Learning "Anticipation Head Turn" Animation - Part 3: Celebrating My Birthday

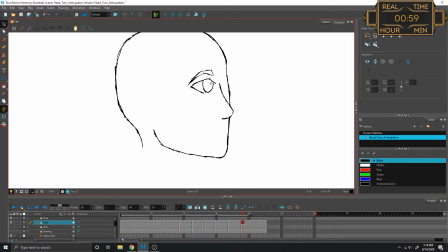Hmm. Eyes aren't wide enough. I want them bigger.
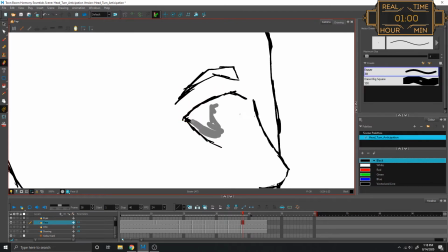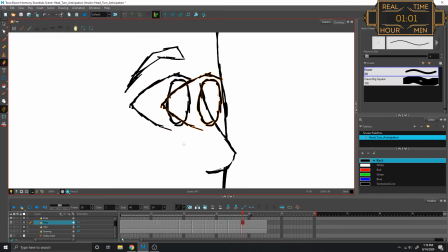Oh, that's a nice look. I dig that. Let's get the other eyebrow over here.
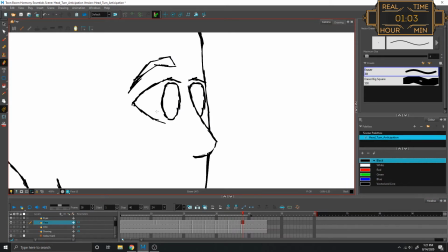This bothers me. Better. I like those eyes now I just got to get there oh right eyebrow yeah that's fine give the eyebrow a little bit of love
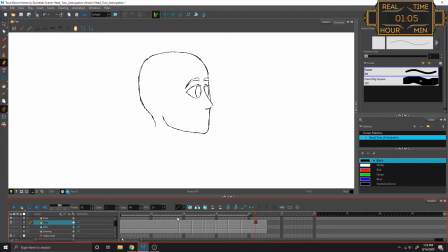that's adorable I love those eyes so much I start from here I'm gonna keep the eyes closed for these two frames all right so 26 is my keyframe 27 is my first breakdown 28 is my second breakdown, and 29 starts my ease out towards 38.
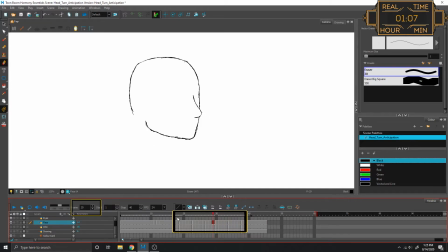So 29 to 38 is gonna be the eyes opening, and I'm gonna keep the eyes closed on 27 and 28.
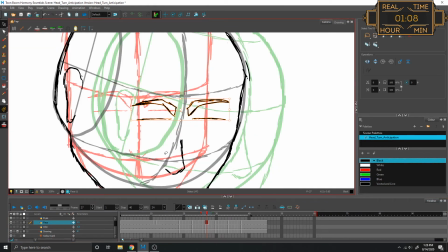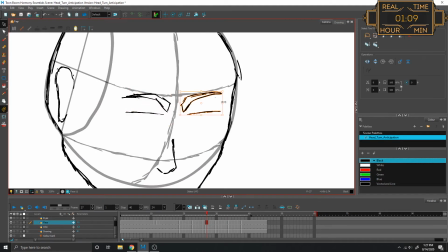This side needs to be a little bit larger, and this side a little bit smaller because of foreshortening.
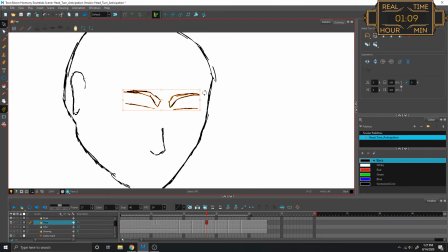How weird does that look?
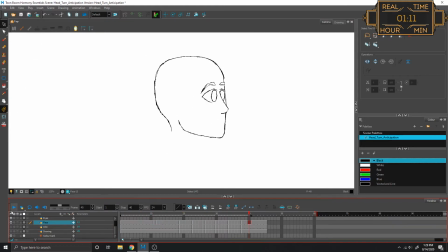Oh my god, that's actually really great! that's actually really cute okay so i'm gonna totally scrap my other plan i'm just gonna have the eyes open at the very end and keep his eyes closed while
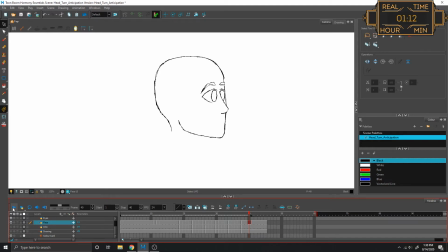he's turning his head because it's actually really cute it doesn't open his eyes until the very end i think i'll even give it a little jaw drop that's what it is he's not seeing something surprising he's seeing something stunning
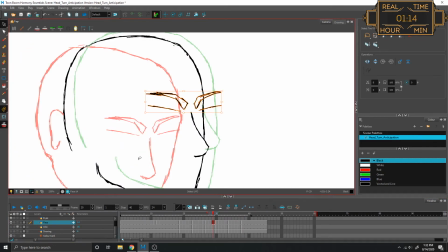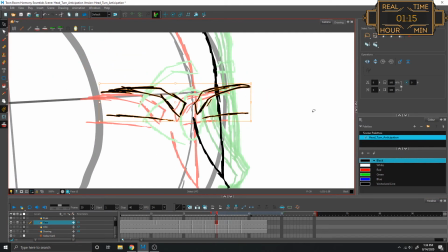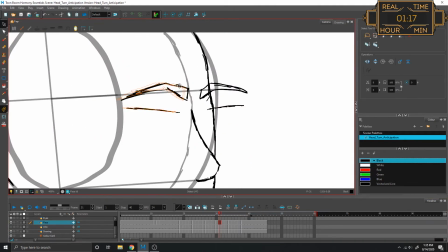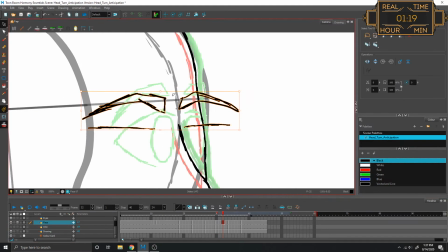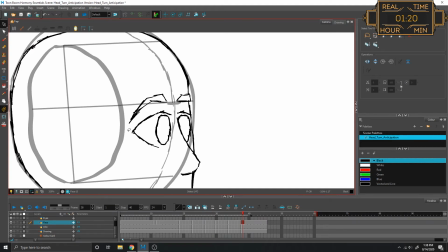so the eyelid line actually only goes up this far because the middle of the eye is right here so the eyebrows are actually what move more than the eyes themselves no the eyebrows don't move on their own the eyebrows only move once
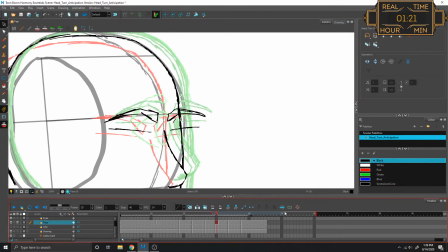the eyes open it's like a little tape mark or something
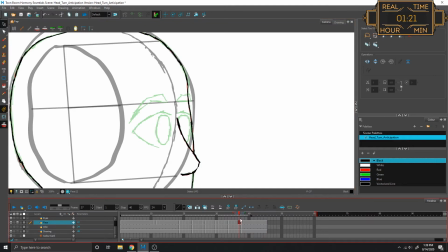on my screen so i can have this as a reference oh i can do the next best thing put it on the layer above.
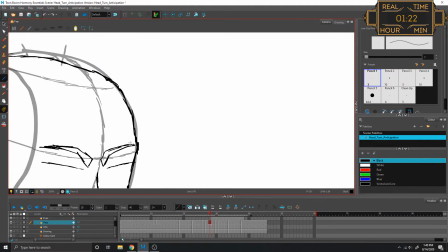That's my eye line. Now I know to keep my eyes there and therefore also my eyebrows.